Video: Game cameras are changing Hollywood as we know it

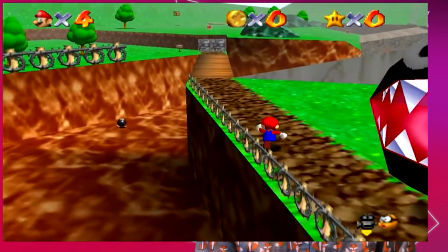0:00 One of the first characters that players meet in Mario 64 isn't the titular plumber, it's this little fella, Lakitu.
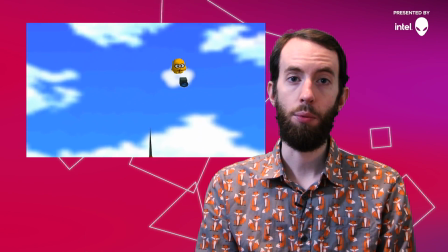0:06 And he's operating a video camera in a completely normal way.
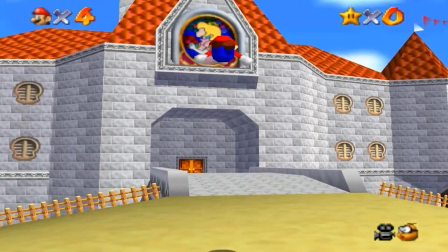0:10 Mario 64 was innovative for many reasons, but none more so than its third-person camera.
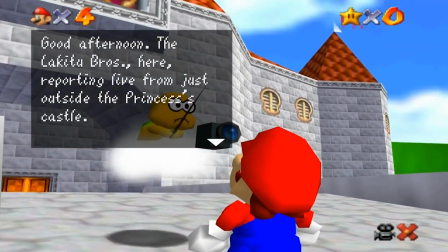0:16 It was such a revolutionary idea at the time that Nintendo made sure that players could see the camera that they'd be controlling throughout the game.
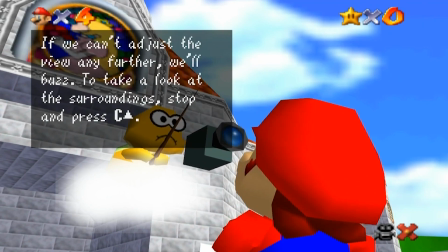0:24 That's right, you're playing as Mario and his camera operator.
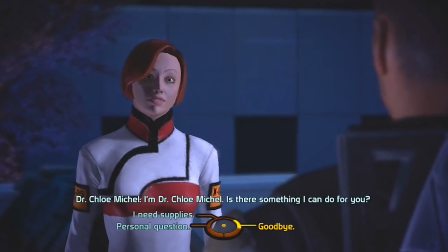0:28 Since then, video games have only become more cinematic, and so have their cameras.
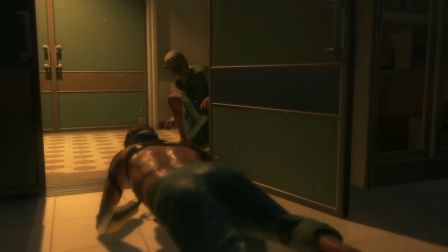0:33 Developers have looked to movies and TV for inspiration to make their cameras feel more real, but they can only copy how cameras look. How cameras work in video games is completely different, and allows for some truly wild things movie directors can only dream of, with a generous CGI budget.
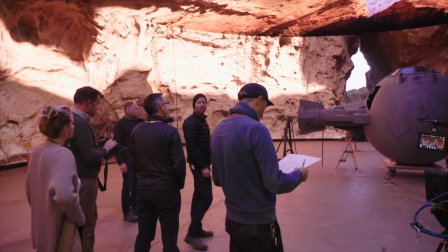0:50 In fact, after decades of games being influenced by movies, it's now filmmakers who are being inspired by the styles and techniques of games. But in order to understand these influences, you've gotta start with the basics. When it comes to cameras, there's nothing more basic than what's in frame.
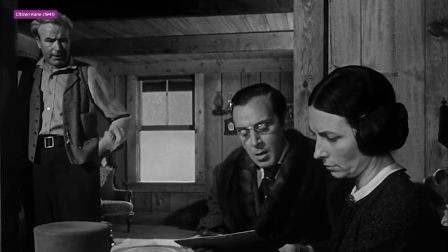1:07 Framing is an essential component in the language of film. It's what you see and what you don't.
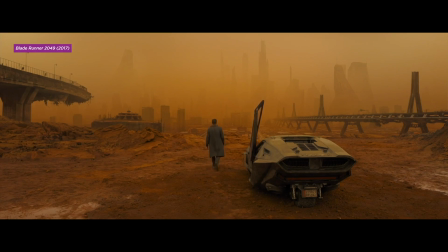1:14 Generally, it's broken down into the wide, medium, and close-up.
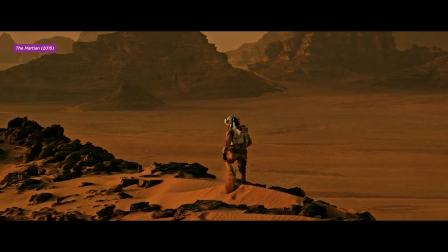1:18 A super wide shot can demonstrate a character's insignificance or alienation, while an extreme close-up can highlight their inner struggle. And video games often use framing the exact same way. See how the camera swoops in extra close on Lara here?
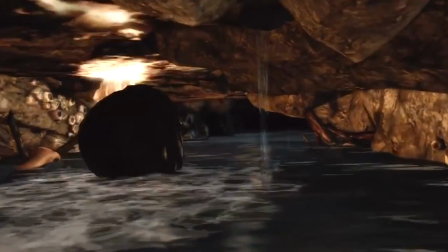1:32 The game camera designer framed the shot this way, to emphasize her panic and claustrophobia, just like a cinematographer would. The difference is that game camera designers have something else to worry about. You.
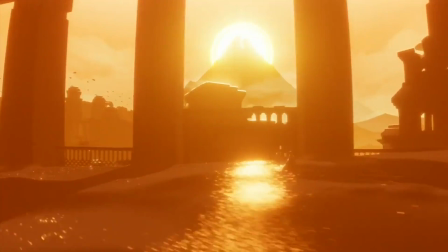1:44 They have to balance aesthetics with the fact that players have their grubby little gamer hands on the camera.
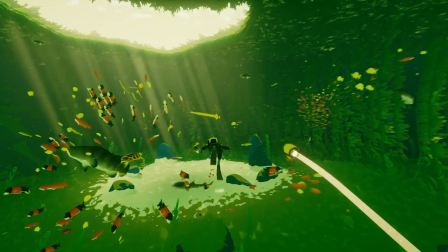1:49 Oftentimes, developers try to make the camera outsmart the player.
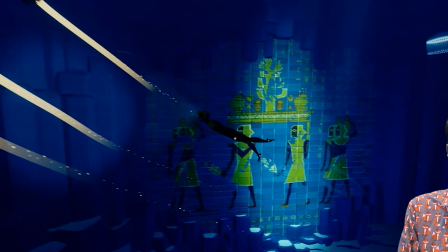1:52 In Abzu, aka Wet Journey, the camera can detect when a player is trying to pull off a loop-de-loop,
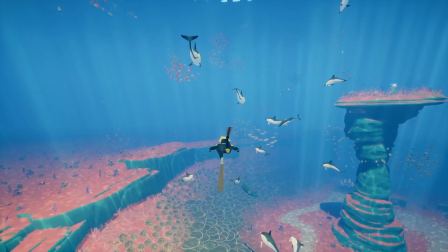1:59 and pull out wide enough to see the whole maneuver, instead of nauseatingly following the character upside down. But even these smart cameras aren't a one-size-fits-all framing solution. Take Marvel's The Avengers.
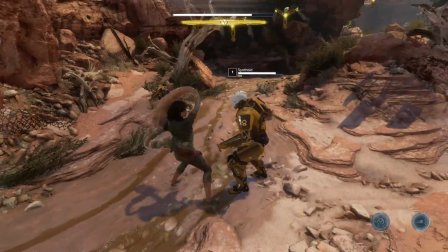2:10 It has 6 playable heroes of radically different bigness, which demands a completely different camera for each. Hulk, for instance, is a fucking anomaly. He creates so many issues. This is Nico Claremont, and he is not the Hulk's supervillain nemesis. He's a camera designer at Crystal Dynamics, and part of his job is to be on the lookout for anomalies that might prevent the camera from properly framing the action.
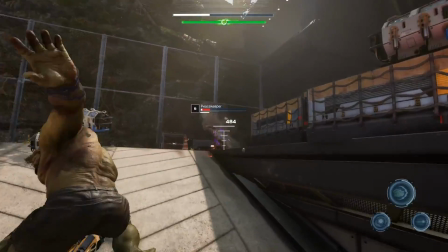2:33 That means coding specialized cameras for different types of gameplay, but also making the framing more in line with the way it's done in films.
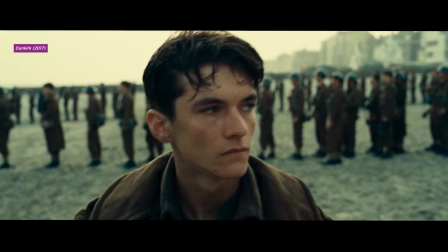2:41 There's a reason movies tend to show as characters' faces instead of their butts. The face is what most of us empathize with. Most of us anyway.
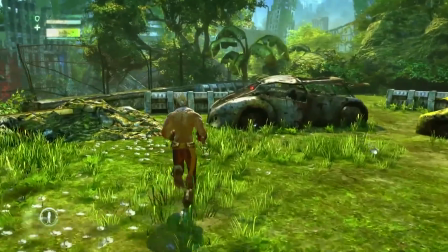2:49 But the standard third-person camera is almost exclusively butt-facing, even though all the action is happening on the other side of that ass.
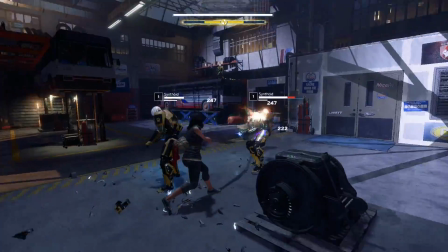2:57 This is something Nico knows well. To improve the way he frames combat sequences, he turned to films. I remember studying as case study all sorts of film,
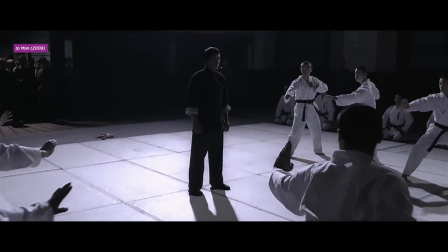3:09 like Ip Man I watched so many times, 300, Spartacus.
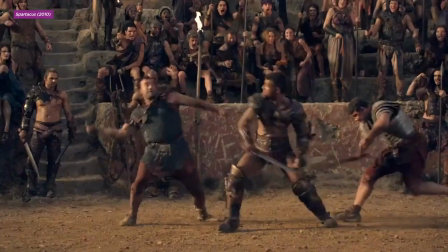3:13 I studied the cinematography and how they shot fight sequences. All of those little cinematic techniques I used to create that sense of film in games.
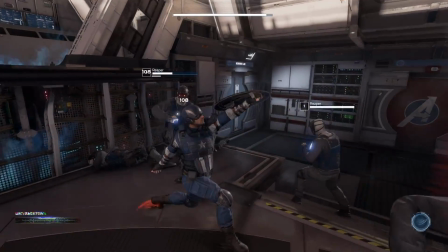3:25 In Marvel's Avengers,
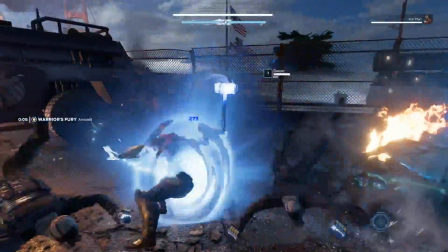3:26 the camera knows when you're in combat and will subtly shift the framing to give you a more triumphant view of your character and their heroic punches.
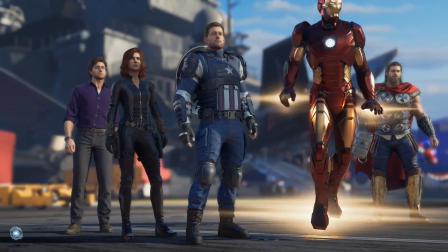3:34 But this is Marvel's Avengers, not Marvel's The Avengers.
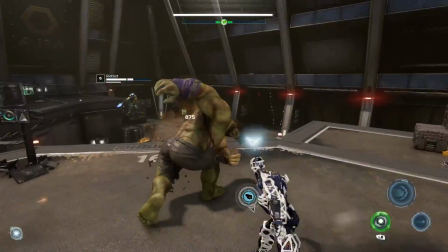3:38 Player agency is important, which is why Nico added a bailout function that fires the virtual camera operator and hands
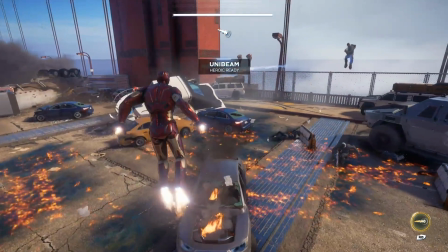3:45 camera control back to the player with a simple touch of the right analog stick. When my camera becomes hijacked,
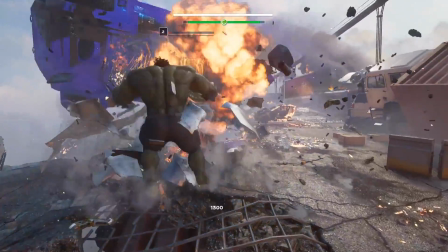3:50 I get anxiety. You should always be allowed to be your own cameraman. But controlling the framing isn't just a matter of moving the camera closer and further away.
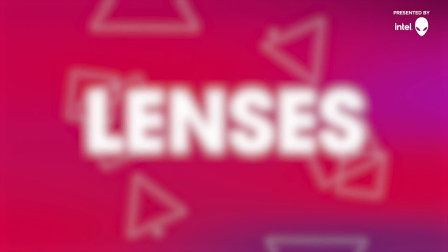4:00 It also depends on the lens.
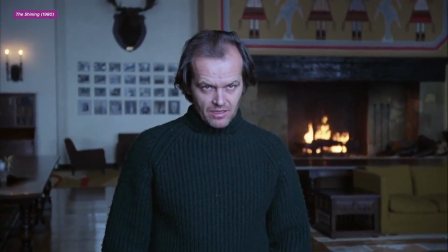4:04 In real life, lenses let you zoom in and out,
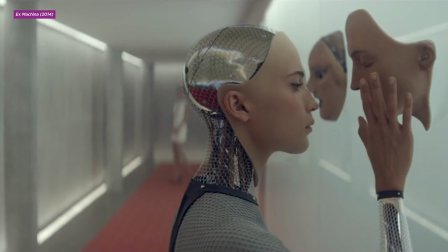4:08 change the field of view, and most importantly, manipulate what's in focus. That last part is actually not easy to do in video games because they have a hard time replicating depth of field.
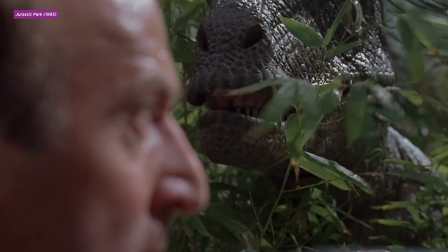4:20 This determines which parts of the image are in focus and which parts are blurry.
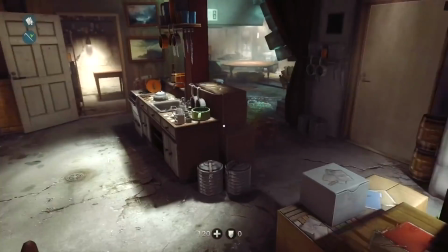4:25 It's an effect that even the lenses in our eyes are subject to, so you'll actually see it in a lot of first-person games.
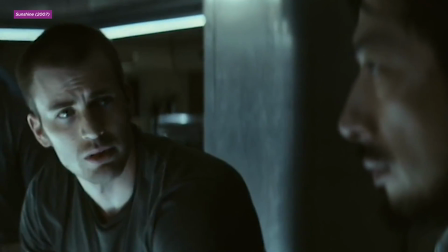4:30 And it's typically used in films to signify what you should be looking at.
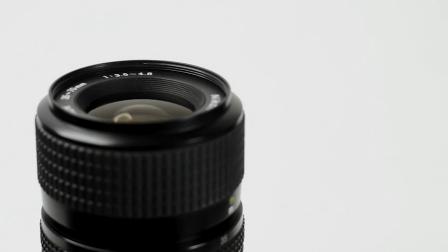4:34 For a game to realistically depict depth of field, it would have to calculate all the different paths light is taking into the camera's lens, something computers can't quite handle yet. But we're getting pretty close. But for now, developers just do it in post. And it actually works a lot like the portrait mode in your smartphone.
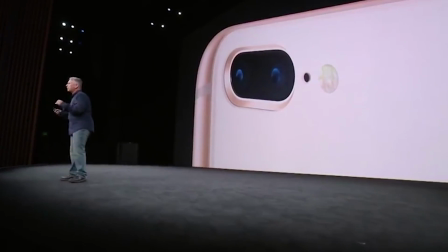4:51 It's really hard for the wide-angle lens on these devices to create that shallow depth of field naturally.
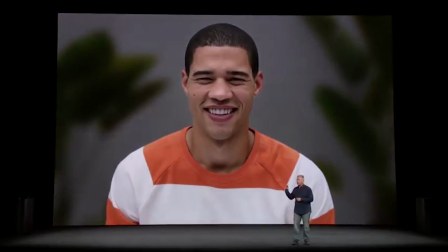4:57 Instead, while the phone is capturing the image, it also captures the depth of the frame and pretty much drops a Photoshop blur on everything that's not you.
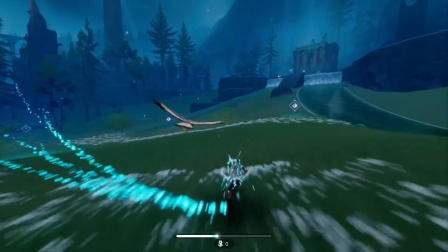5:07 Likewise, video games use software to simulate a depth of field that real camera lenses simply can't achieve. But games only have to treat their lenses like a physical object when they want to, like when they throw some water or mud or blood on it. With the Gears of War, especially the chainsaw, we were trying to strike that almost cartoon-inspired level of comedic violence. And, if you go look at a lot of cartoons, it is like gratuitous things, kind of breaking the fourth wall with blood splatting on the cameras.
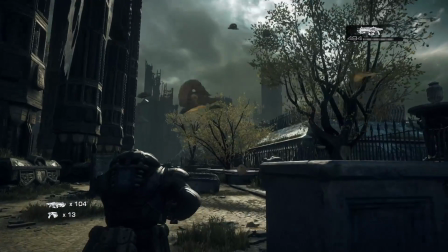5:35 Ray Davis worked on the Gears of War series, which was entirely built around its cinematic third-person camera.
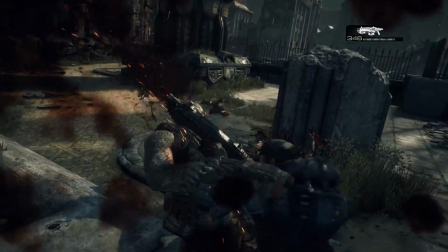5:42 In this case, throwing a little blood on it took the chainsaw fatality from viscerally uncomfortable to hilariously over the top.
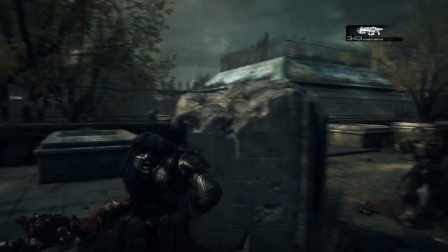5:48 Gears of War used splatter effects to emphasize the physicality of the camera, but they also had another trick to draw you into the game: movement.
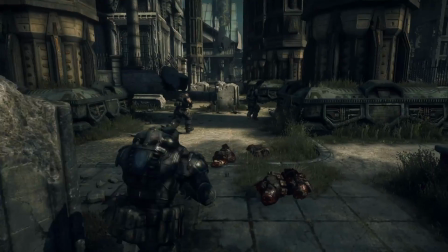5:57 We're used to game cameras latching onto our shoulder and staying put. But look at how this camera moves during Epic's spicy take on sprinting, the Roadie Run. For the original inspiration was the CNN battlefield cameraman, the guy that's on the war front, like running into cover into the foxholes or whatever.
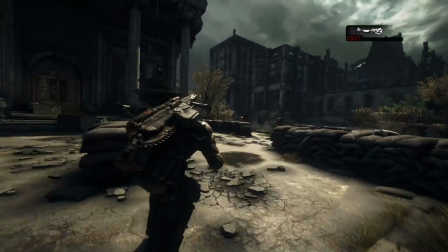6:16 This effect was meant to limit the player's perspective while immersing them in the game's war is hell chaos.
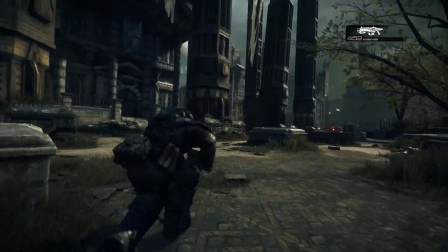6:22 At first, they tried to make it just like the real thing. Our art director at the time, he strapped up in the mocap suit and they had like a prop camera and he ran across the mocap studio like he was following a dude in a battlefield. And funny enough, when we put that raw footage in, I think it made everybody immediately sick.
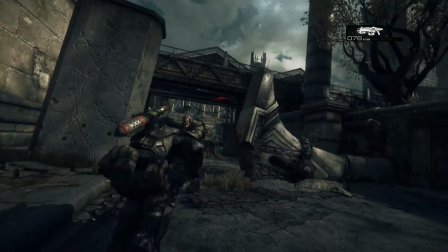6:38 That beta version of the Roadie Run was just a little too real, but the idea was spot on.
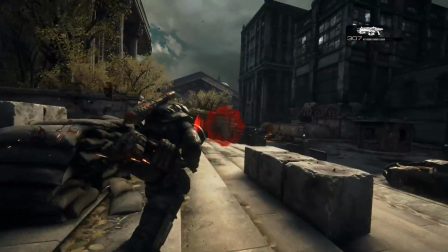6:44 Shaking the camera added impact by evoking the feeling of a war documentary.
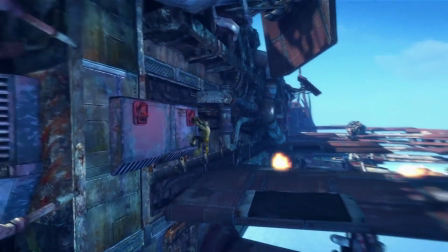6:48 Camera movement is an area where video games don't have to play by real-life rules. A game camera can start off as a drone, move into a tracking shot, pass through a wall, and then shoot up into the sky. Real movie cameras might not be able to do all those things, because it's physically impossible, but that doesn't mean cinematographers don't try.
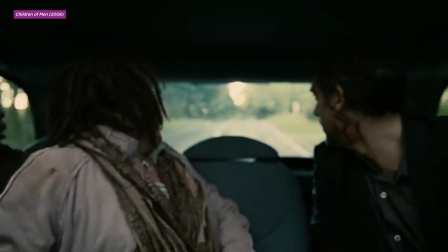7:08 One of the ways they flex their creative muscles is with the one-shot, which is a long take without any discernible transitions.
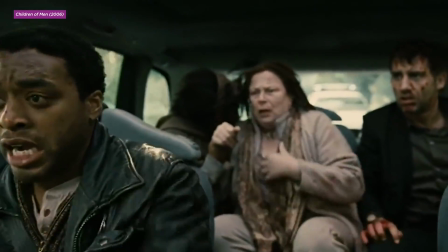7:15 The lack of cuts makes it easier to become immersed in the scene.
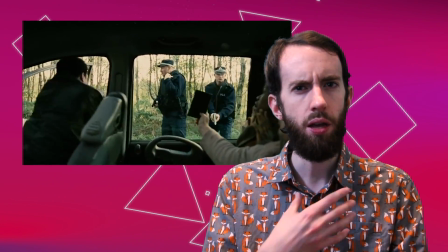7:19 Unless you're a film nerd like me, and then the only thing you can think about is, how did the camera move through that car?
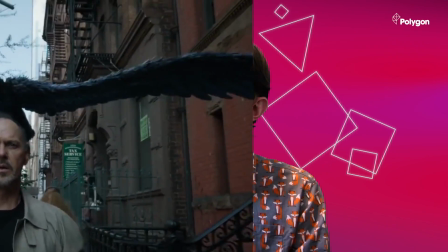7:25 One-shots require precise, complicated movements. No whoopsies. Surely that's easier to do in video games, right?
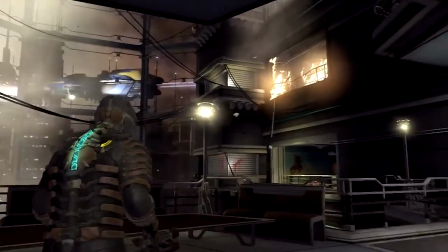7:32 Well, if it were, you'd probably see more than just a handful of games attempt it.
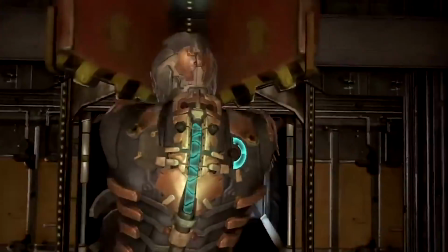7:36 In Dead Space 2, the camera almost never leaves Isaac's side, whether he's engaging in combat or managing his inventory.
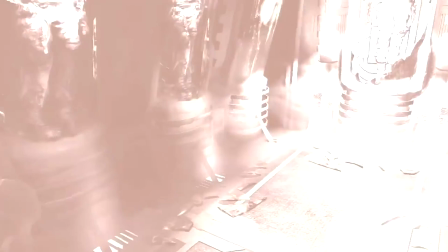7:43 It immerses you, the player, in the same terrifying situations that he's facing.
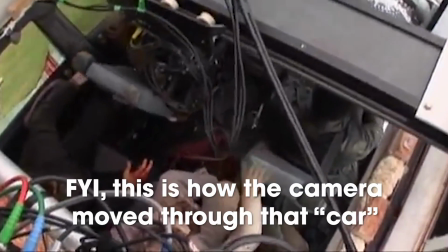7:49 The difficulty for long takes in film is moving the camera while hiding an entire production team.
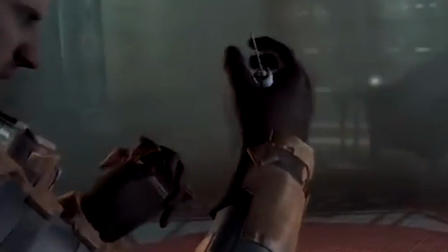7:55 Games, on the other hand, are trying to move their cameras while hiding loading screens and jarring transitions from gameplay to cutscene,
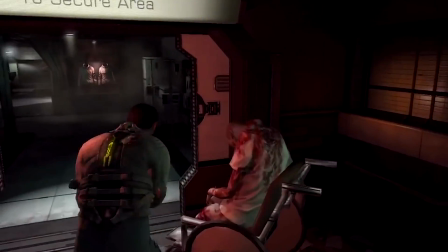8:02 all while trying to follow a player who could be standing anywhere.